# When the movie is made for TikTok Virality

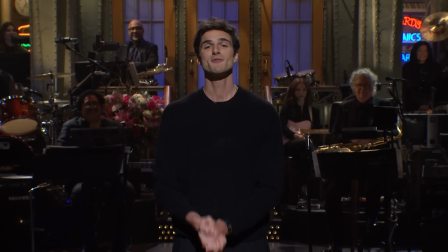0:00 So, you might know me from Salt Burn, not from seeing the film, just from seeing the TikToks.
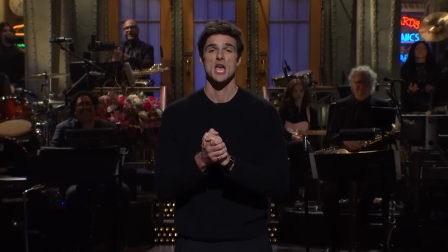0:06 But if you saw the movie, thank you. If you saw the movie with your parents, I'm sorry.
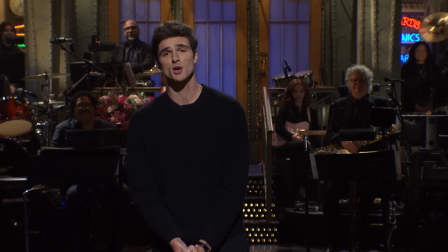0:12 And if you saw the movie with your girlfriend, you're welcome.
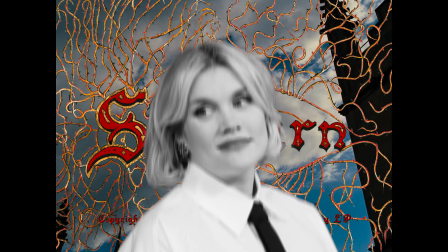0:16 The recently released movie Salt Burn, helmed by director Emerald Fennell, proves to be profoundly unsettling, to say the least.
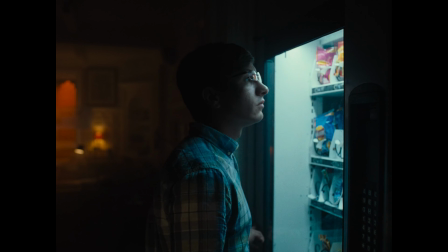0:23 Yet, its impeccable shot construction makes it utterly captivating, compelling viewers to remain engaged.
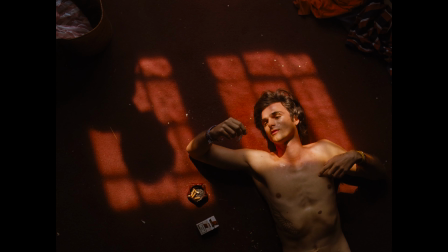0:30 The film's visually appealing style, seemingly made for tick-tock virality, is delightful when consumed in bite-sized portions.
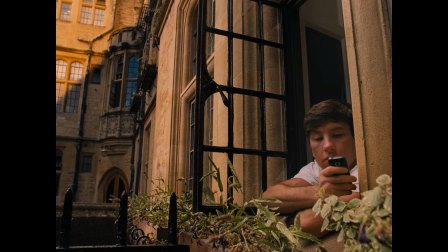0:37 However, does the excessive focus on aesthetics overshadow the film's message?
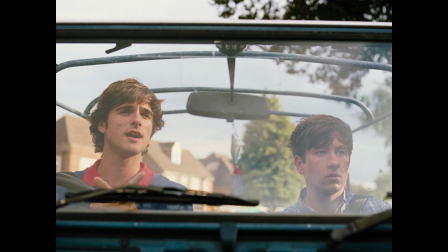0:44 The visual elements of the movie bring about a vivid sense of nostalgia, as if drawn from a memory not too long ago. Shot on 35mm film, the shadows have a grainy quality. Despite the film's darker themes, vibrant and saturated colors stand out.
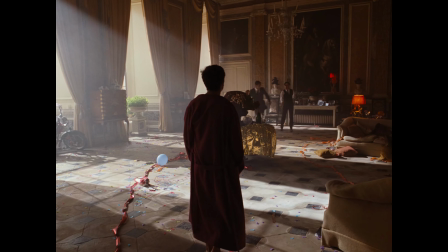1:00 The lighting, reminiscent of film noir, gives the actors faces a classic Hollywood star appearance. In intense scenes, colored lighting, like the blood-red glow at the birthday party, adds a dynamic touch.
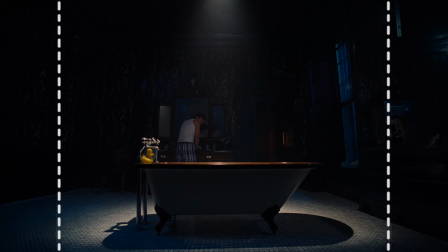1:12 The intimate aspect ratio directs the audience's focus to the center of the screen, encouraging a closer look.
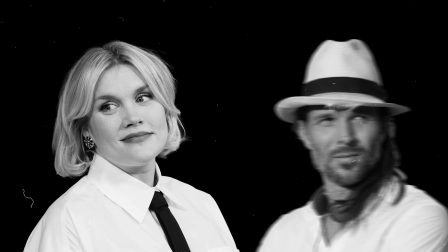1:18 When writer-director Emerald Fennell and cinematographer Linus Sandrin discussed the upcoming film Salt Burn for the first time,
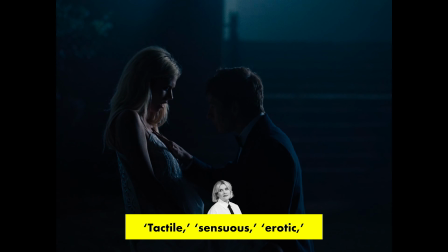1:26 Fennell conveyed the desired feel of the movie. Tactile, sensuous, erotic, but also this idea of a vampire movie.
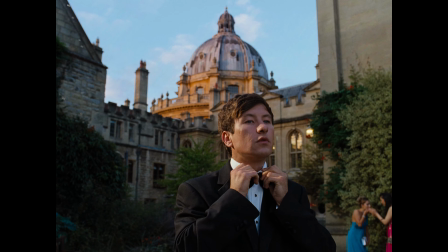1:33 Sopron delivers on its promises, and more. It follows the story of Oliver Quick, played by Barry Keoghan,
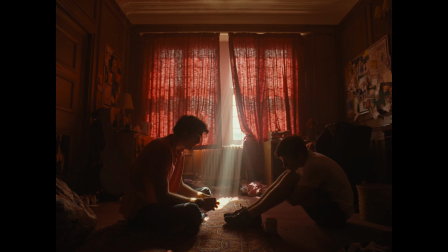1:40 an Oxford student who develops an obsession with his affluent and attractive classmate, Felix Catton, played by Jacob Elordi.
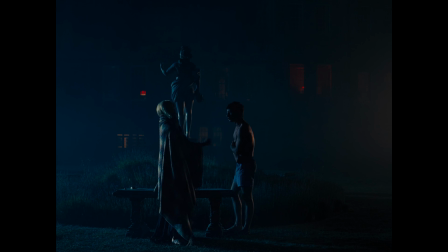1:47 Fennel's second film is both dark and subductive, yet vagrant and untamed.
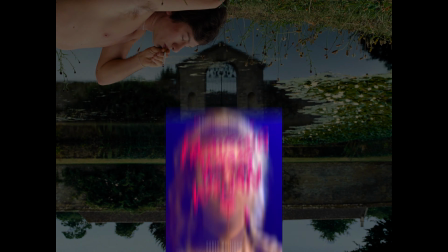1:51 Similar to her first feature film, Promising Young Woman, Fennel aims to unsettle the audience through the film's visceral moments and enigmatic characters.
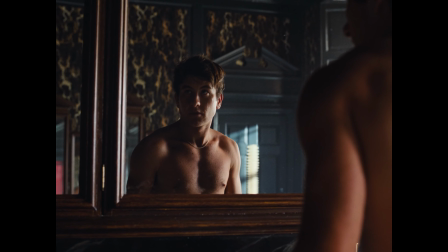2:00 Collaborating with cinematographer Linus Sandrin for the first time, he skillfully brings Fennel's vision to life through his visuals.
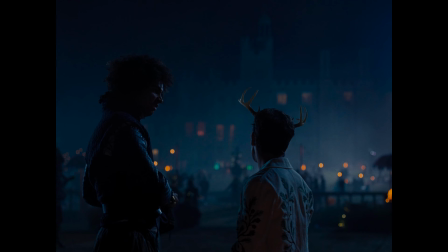2:07 The cinematographer secured the position based on a recommendation from Margaret Robbie, a producer for Saltburn.
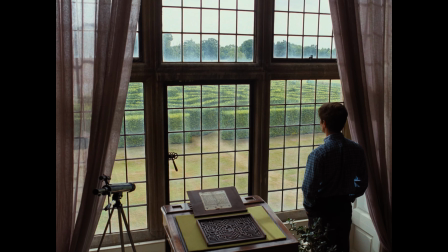2:13 Robbie, having recently collaborated with the cinematographer on Babylon,
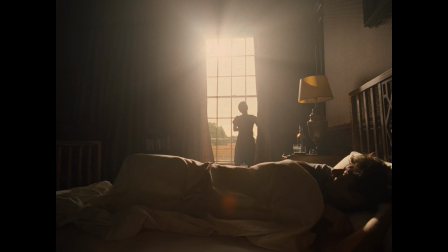2:17 was familiar with the captivating and atmospheric visuals he could create using 35mm film.
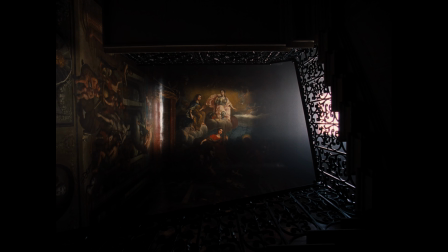2:24 The duo took inspiration from art, specifically the works of the Italian painter Caravaggio,
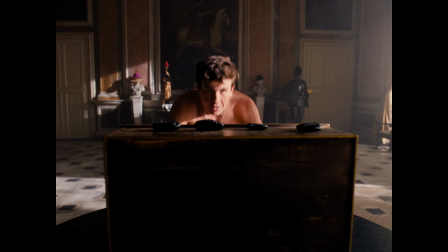2:29 renowned for his intense realism and skillful use of light and shadow, and drawing insights from films, including those crafted by Peter Greenaway.
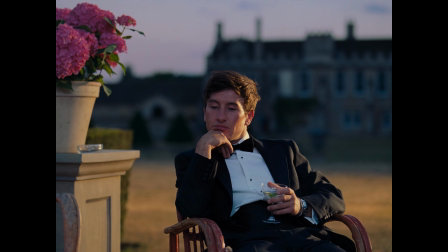2:37 It also embraced the distinctive aspect ratio of 1.33 to 1, aiming to imbue certain scenes with a painterly quality.
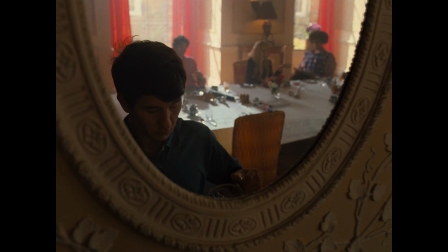2:45 According to Sandrin, who earned the Cinematography Oscar for his work on La La Land,
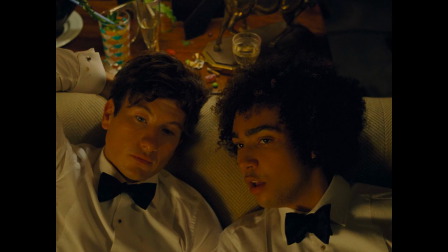2:50 this approach allowed them to compose more formal frames, creating a classic and beautiful visual experience.
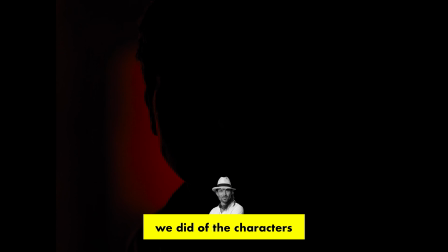2:56 I think it helps very much with the intimacy of the closer shots we did of the characters because you got really in there with them and to the voyeuristic approach we had as well.
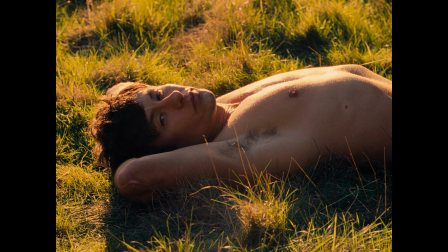3:05 While drawing inspiration from traditional gothic narratives and vampire films,
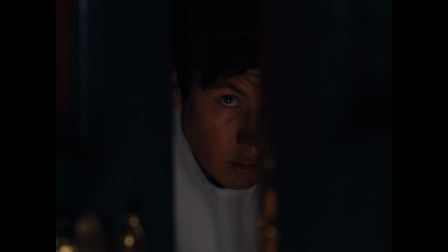3:10 Venal and Sandrin were committed to avoiding an over-reliance on those conventional styles.
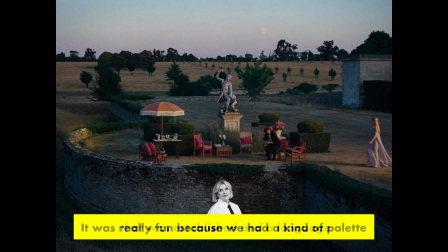3:14 It was really fun because we had a kind of palette that was established in a language that had been established by other people,
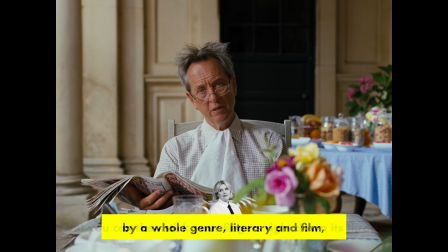3:21 by a whole genre, literary and film, but you can then stick your fingers right down its throat.
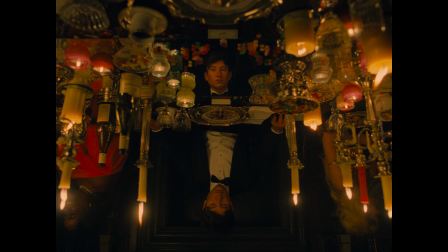3:27 But are these scenes shot that way just for the sake of looking good, or is the style benefiting the story?
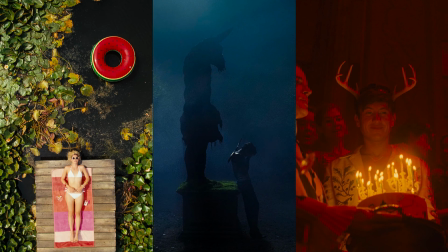3:33 Let's analyze these three styles and see why they chose the aesthetic they did.
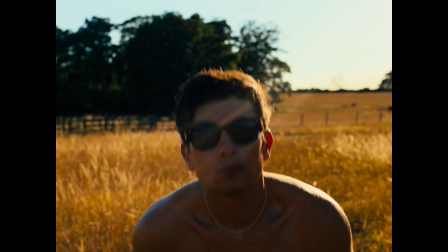3:37 Starting with… The scenes when they're outside in nature and by the lake are supposed to remind you of the summers you had.
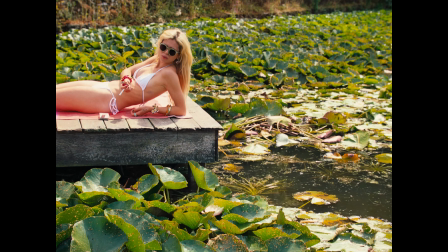3:45 You were lying there in the sun by the lake, and the wonderful, summery, hot, beautiful day that you're in.
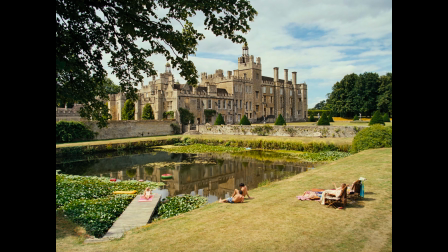3:50 But at the same time, this lake is kind of gross in a way. If you look at the water, it's not like you really want to swim in it.
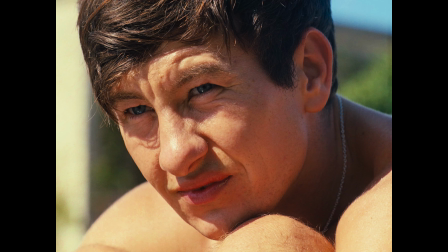3:57 And it's a subtle detail because it's seductive.
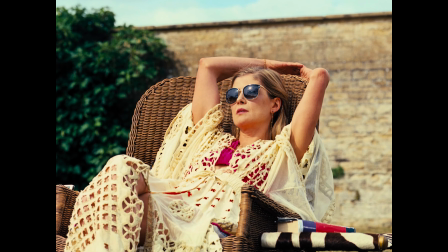4:00 They wanted the shots to look hot and wonderful, but then at the same time introduced these ugly, nasty things in the imagery.
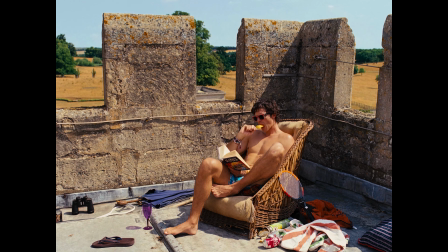4:06 The setup for these scenes was the last dregs of summer in England. It was September, so this is all-natural light, so-called golden hour.
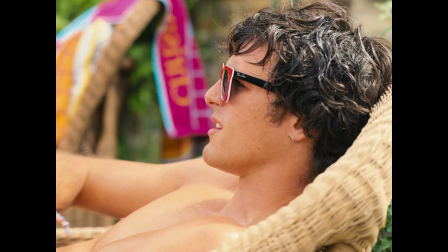4:14 There's things happening with the film that somehow makes it look slightly impressionistic.
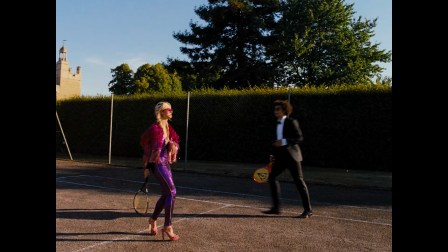4:19 Since they're not shooting digitally but using film stock, it helps to bring that forward, because it's more like when you paint something rather than actually photograph it.
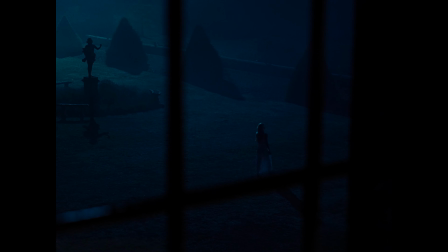4:29 All of the night scenes have this blue tint.
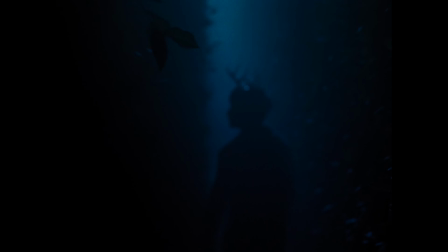4:32 Aiming for gothic aesthetics, the filmmakers often designed shots in a minimalistic but theatrical way, with dramatic backlights through fog and no fill.
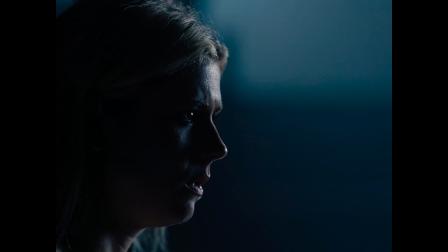4:41 Exterior night scenes were often suspenseful and voyeuristic, and where vampire influences really came into play in the shot and lighting design.
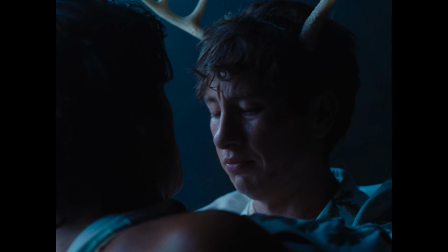4:49 The main aim was to light these scenes in a way that distinguished different scenes in an expressive way,
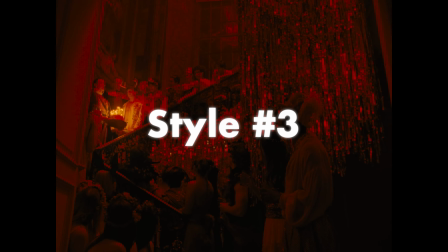4:55 suggesting the vampire theme from the start without revealing the story. Red goes like a theme throughout the film.
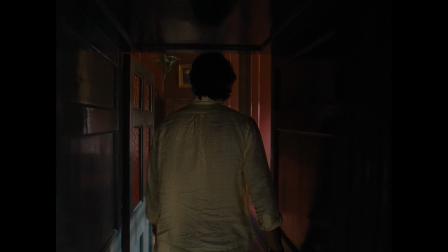5:03 The corridor between Oliver's room and the bathroom is painted in red.
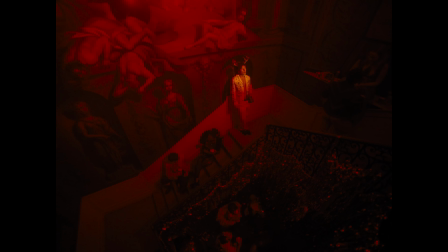5:06 The heart of the house is the staircase where Oliver has the birthday party, and it's drenched in the red light.
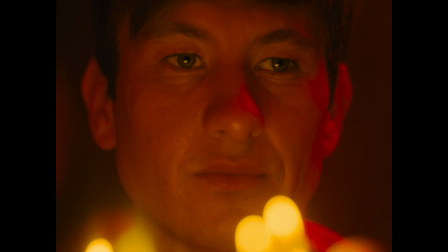5:12 He stands isolated in there with the yellow light from the candles, and gets singled out in a way where he still looks isolated even though there are hundreds of people around him.
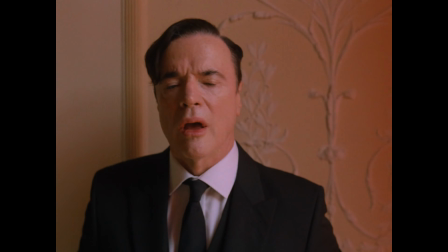5:21 Visually, it's almost like a black and white shot. The same thing is present in the dining room where there are stark red colors with blackness.
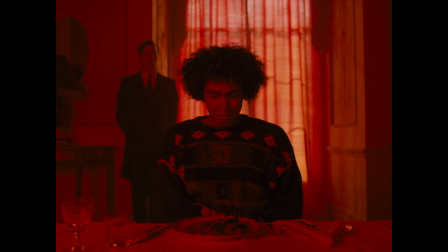5:29 Although they look like black and white images because of the monochromatic color palette, the great thing with color is that by being red, the scene signals something.
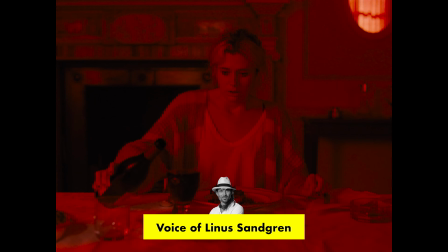5:37 Red could be death, it could be lust, it could be internal body.
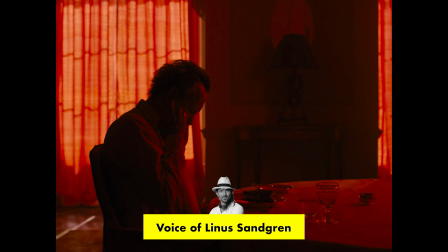5:44 It's a great color for being expressive.
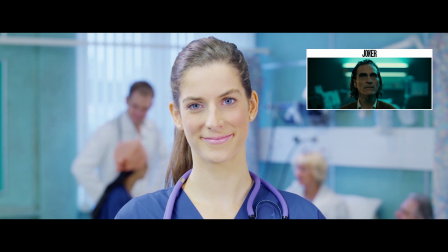5:46 If you want to color grade your videos and photos like Saltburn and In other movies, check out our MovieLutz and Lightroom profiles.